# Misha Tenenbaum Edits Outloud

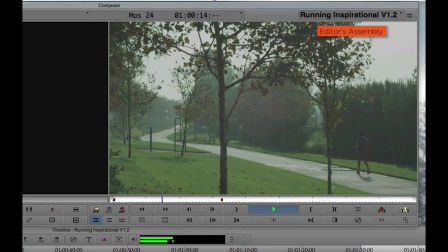[29:03] It's not about the distance, the speed, the destination.
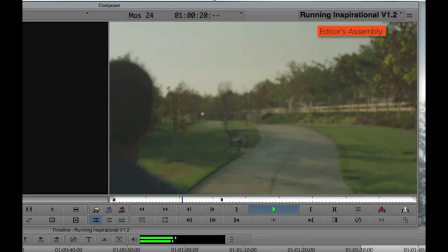[29:08] It's not about the shoes you wear, or the number on your back, or how long you've been doing it, or how new you are.
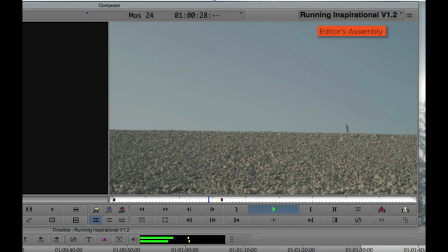[29:16] Running is about learning to take a step. It's about the step that begins your first challenge.
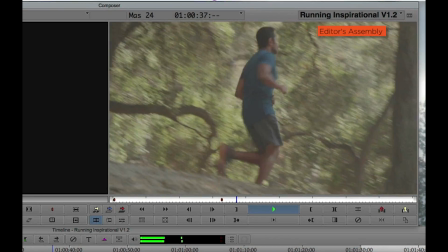[29:24] Though you're unsure of it, it's the steps that explore your world and yourself at your pace,
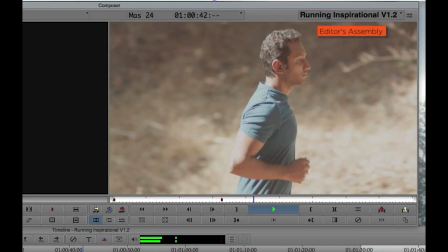[29:33] direction, distance.
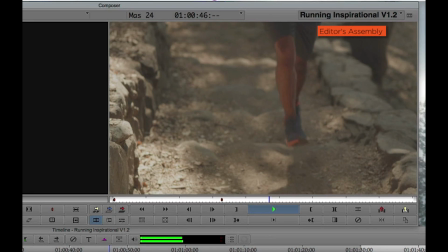[29:34] It's about the extra step that you are convinced you can't possibly take until you do.
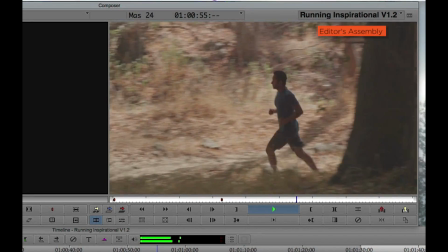[29:44] It's about learning to appreciate the journey that exists between every stride.
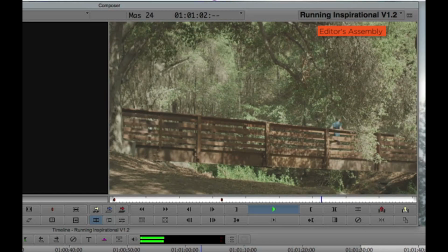[29:50] We do not do it because it's easy. We run because, amidst the trial of lungs demanding breath, legs crying for rest, feet
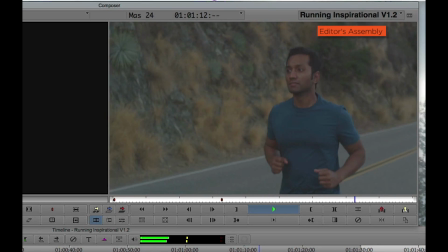[30:00] burning for release. Our body reminds us that obstacles only exist if we choose the paths they block.
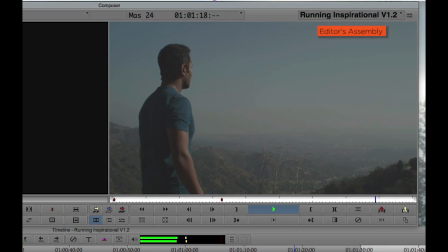[30:08] That struggle is often a sign of growth,
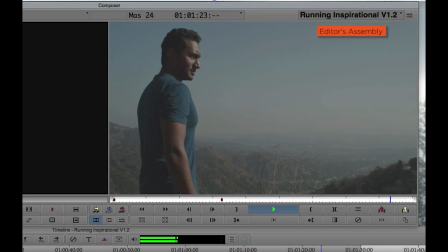[30:12] and that lives were not meant to be defined by steps we did not take.
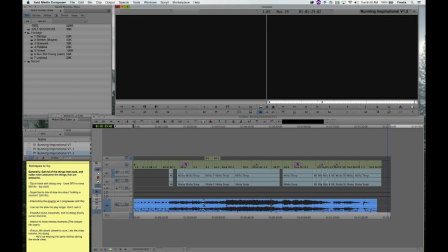[30:17]
As I watch it, there are definitely moments in it that I really like, that I want to enhance. And there's stuff about it that I feel like is so boring. I've duplicated my sequence. Notice I'm still on version 1, but I'm just calling it version 1.2. 1.2, I just made this a second ago. You can call it whatever, but it's still very much the rough cut.
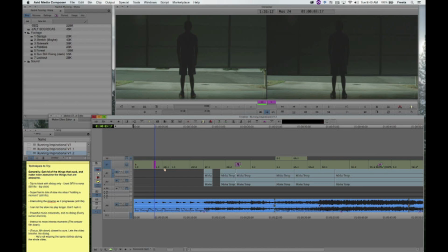[30:37]
I don't know that I even gave just letting this first garage door opening video that much of a chance.
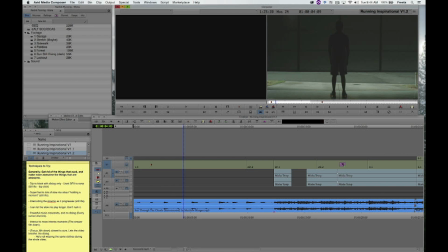[30:47]
This is kind of making me feel like the dialogue can start earlier, which is kind of a good thing because I'm a little long.
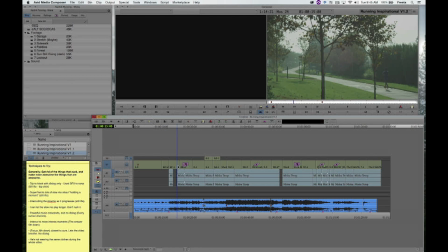[30:52]
This shot kind of sucks, and this shot kind of sucks, and this shot kind of sucks.
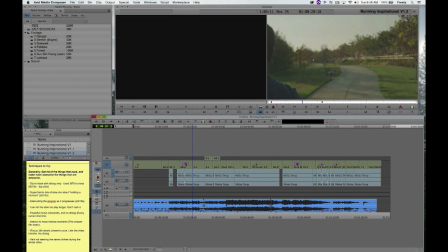[30:59] It's not about the shoes you wear or the number on your back.
But you know what doesn't suck is slow motion.
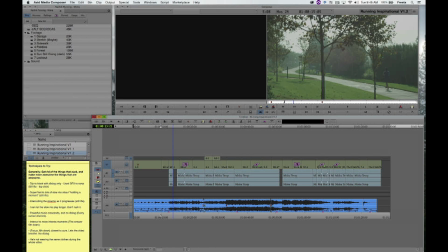[31:04]
I'm tempted to just get all this stuff that sucks out. I'm a little worried about that.
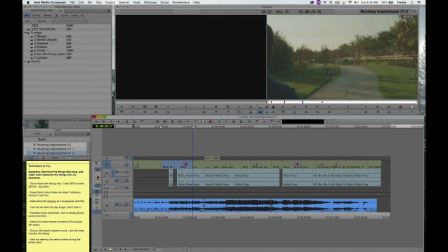[31:10]
I liked how I went into this POV from here.
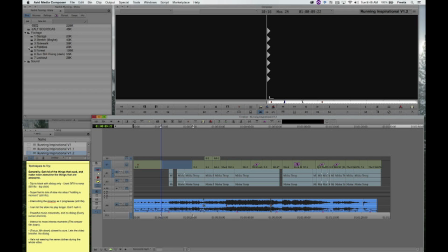[31:15]
But I'm not too worried about just chopping something brutally out of my timeline like that because I have dupe copies of this.
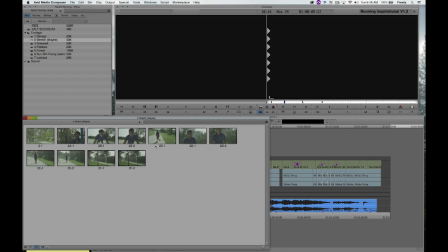[31:22]
The stretch stuff, it's just not that dynamic, I guess. Maybe if it was slow mode or something.
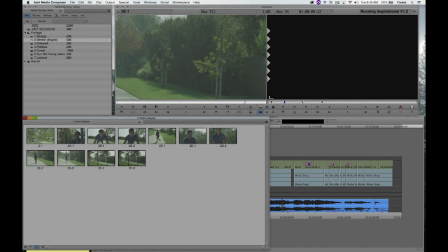[31:28]
Maybe I can pepper it in later on. Maybe I can do these push-ups later on somewhere.
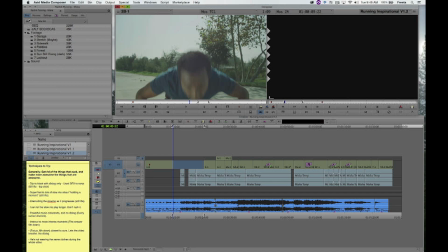[31:34]
It's just not dynamic enough, especially not for the head of the video. The head of the video you really want to be just freaking cool as hell.
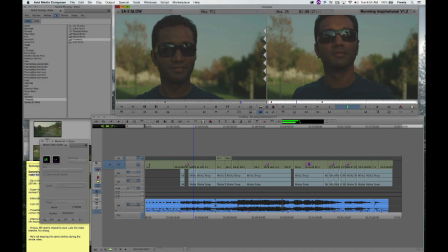[31:42]
Let's go back to the stuff I thought was actually cool, which is this smile thing.
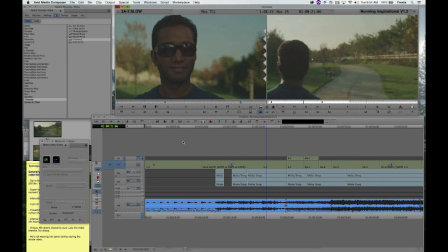[31:49]
Why can't I have that?
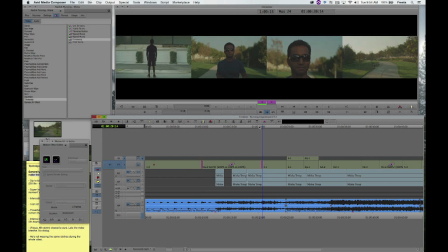[31:53]
Let's get rid of just a few frames of the tail. I have them running both directions, don't I?
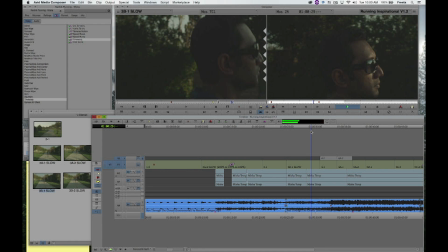[32:00]
Yeah, I do. I have them running both directions, so I can kind of choose here.
That begins your first challenge.
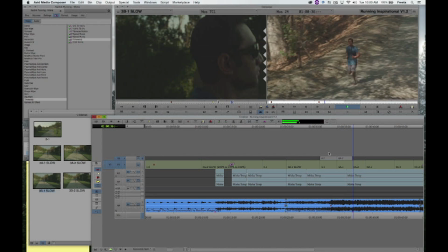[32:08] Though you're unsure of it, it's the steps that explore.
I gotta leave these shots on longer, right?
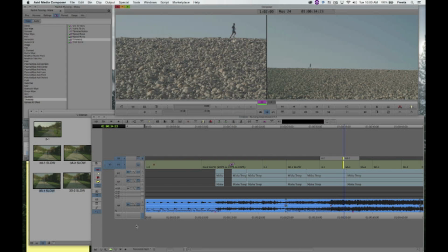[32:15]
Because make the awesome things more awesome. So I feel like this is awesome, so we should make it more awesome.
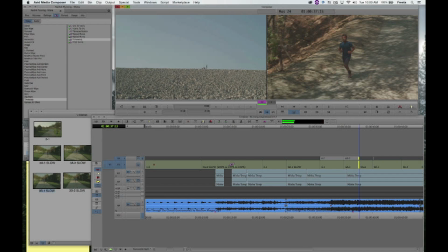[32:22] Your world and yourself at your...
I mean, I just love seeing it.
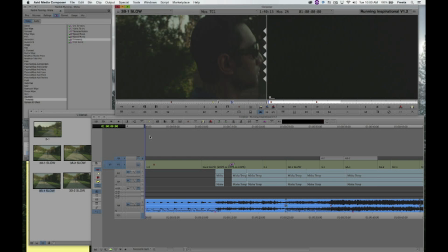[32:27]
I am going to move up some of that dialogue now because now I'm starting to feel how things should fit.
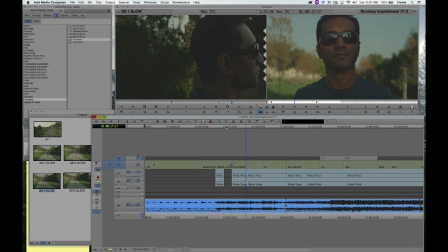[32:33] It's not about the speed of the destination.
I feel like that is relevant to this earlier section. So let's just move up the dialogue a little bit. The part I actually like is right there.
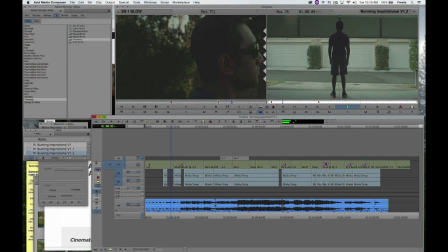[32:49] It's not about the distance, the speed, the destination.
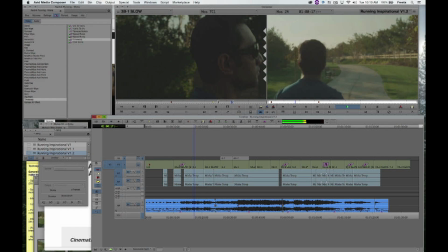[32:56] It's not about the shoes you wear, or the number on your back, or how long you've been doing it.
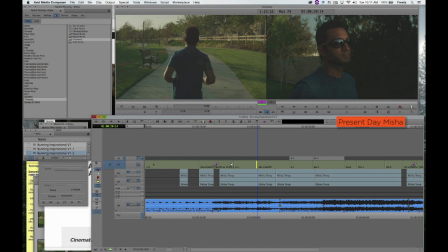[33:05]
Now that I've got a solid assembly, it's time to polish this sucker up.
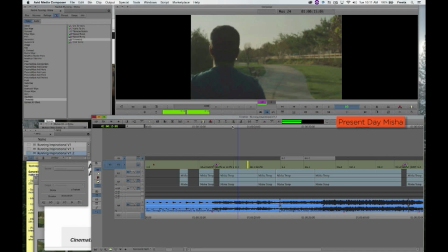[33:09]
You'll notice that I'm spending time trimming in shots, looking for better takes, syncing what's been said in the VO tightly to the picture.
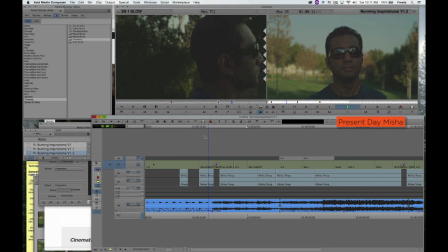[33:17]
This is where the cut really becomes something that I might want to send someone else.
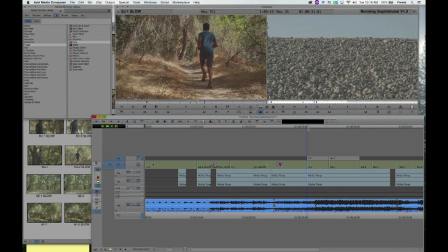[33:22]
I like that we're talking about exploring your world and yourself here.
It's the steps that explore your world and let's just add a little time, a little breath before and yourself.
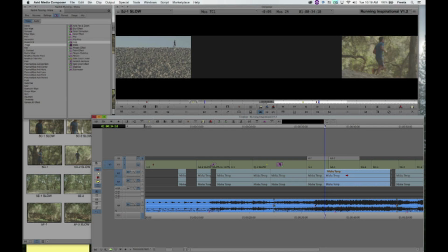[33:36]
So that happens right on the cut.
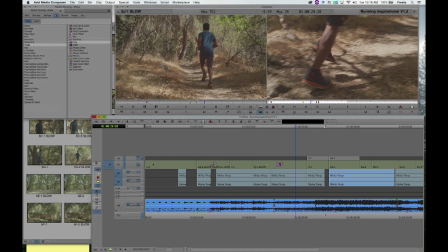[33:40]
My dialogue is not glued yet to the images, but it's starting to be a little bit. We're talking about steps, I'm showing feet. We're talking about exploring, I'm showing the pebbles. We're getting there. I recognize that my timeline's way too long. I might need to change the music.
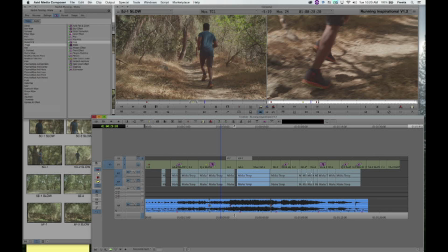[33:57]
Everything still might change, but ideas need to solidify. It's not that you have one great idea and you understand how the whole cut needs to be made. You figure out small little bits. And when you've got 100 little bits that work, all of a sudden something is starting to work.
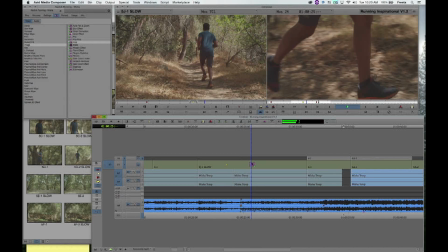[34:12]
It's starting to gel as a whole.
That begins your first challenge.
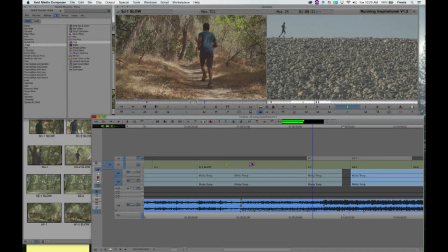[34:18] Though you're unsure of it, it's the steps that explore your world and yourself at your pace, direction, distance. It's about the extra step. It's about the extra step is its own thing.
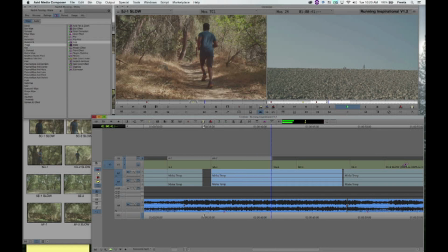[34:33] Direction, distance. It's about the extra step. It's about the extra step.
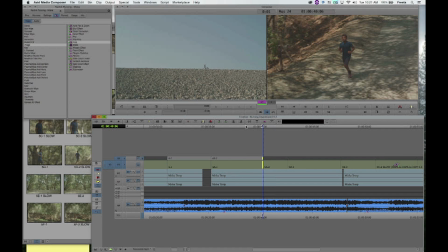[34:39]
Okay, let's see what that extra step is.
Direction, distance.
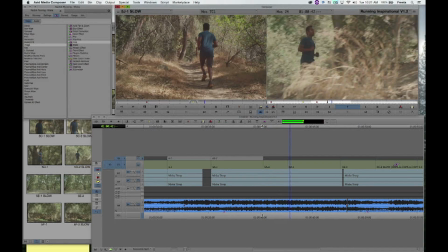[34:43] It's about the extra step that you are convinced you can't possibly take.
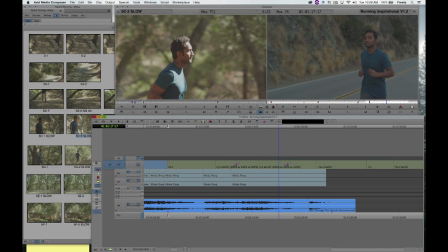[34:49]
The bridge could be a bridge to anywhere. It's going to go out onto the street, as opposed to the bridge, then to the woods, and then back out onto the street.
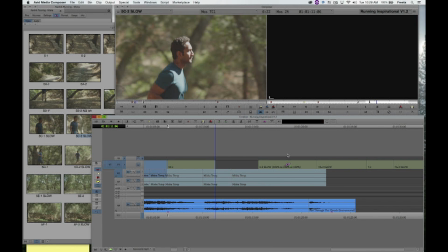[34:58]
I'm just going to get rid of this shot. especially because we were going to use it earlier in the show.
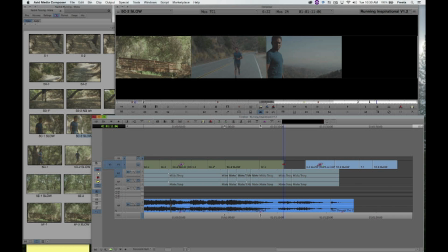[35:04]
You don't have to use it twice.
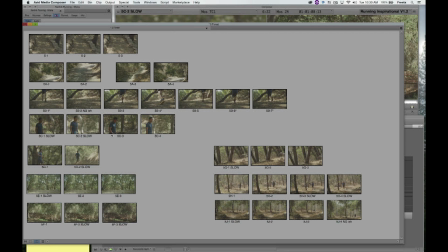[35:05]
Then the other thing that I kind of felt like, originally I thought it was ridiculous to use the slow version across the bridge,
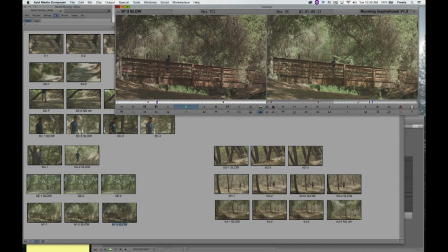[35:14]
but I gotta tell you, I'm kind of liking slow motion everything right now,
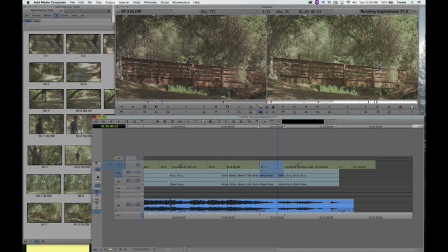[35:20]
because it's just something unique to look at. We don't look at life in slow motion every day. Does he literally have to enter the bridge? No. I'm going to have him somewhere in the middle already.
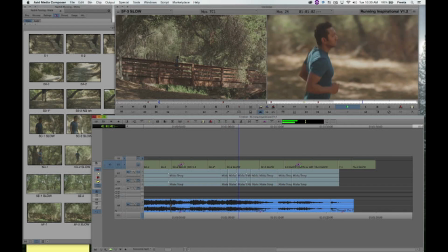[35:33] This is the trial of lungs demanding breath, legs crying for rest, feet burning for release. Our body reminds us that obstacles only exist if we choose the path they block. That struggle is often a sign of growth, and that life...
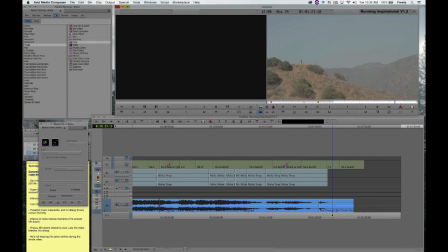[35:52]
What's the last shot of the video? It's probably this one, right? Because he's done.
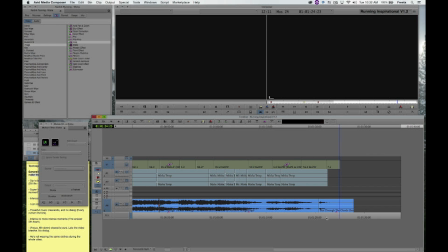[35:57]
I didn't feel like I needed this last bit. What have we done here?
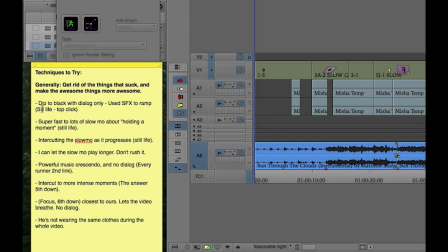[36:01]
We've gotten rid of some of the suck and made the awesome things more awesome, but have we dipped to black with dialogue only? I feel like we should try that.
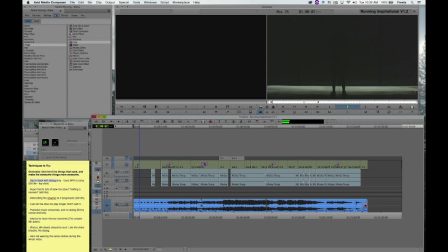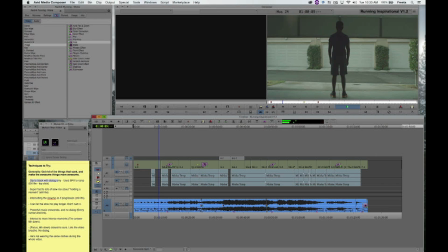[36:17] It's not about the distance, the speed, the destination. It's not about the shoes you...
You know, I wanted this stuff to show up
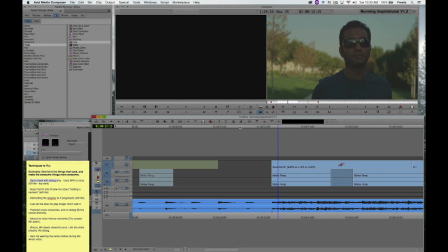[36:33]
right on that first beat. Maybe this dialogue happens over black.
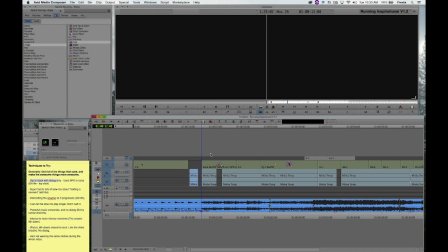[36:39]
I don't know. I'm just trying out ideas. Let's see.
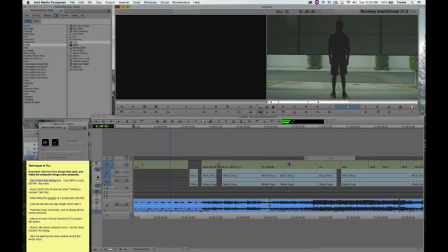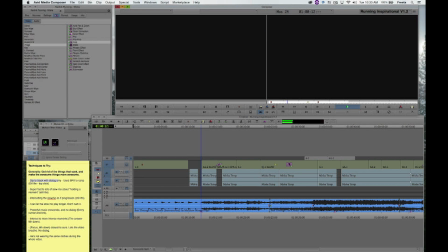[36:54] It's not about the distance, the speed, the destination.
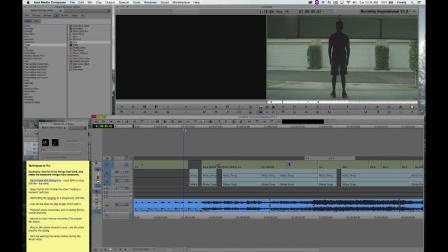[37:00] It's not about the shoes you...
It's actually not that bad. I'm sort of starting to get to a point where I do want to keep things
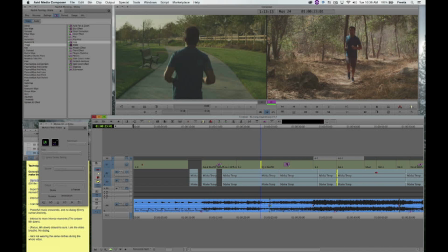[37:08]
audio-wise in line, because I do now have some ideas down the timeline that do need to happen at a certain time.
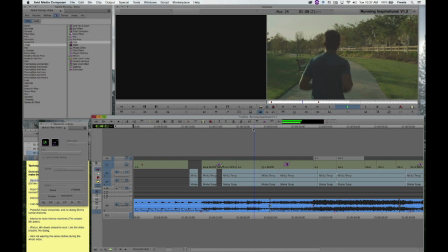[37:15] How new you are.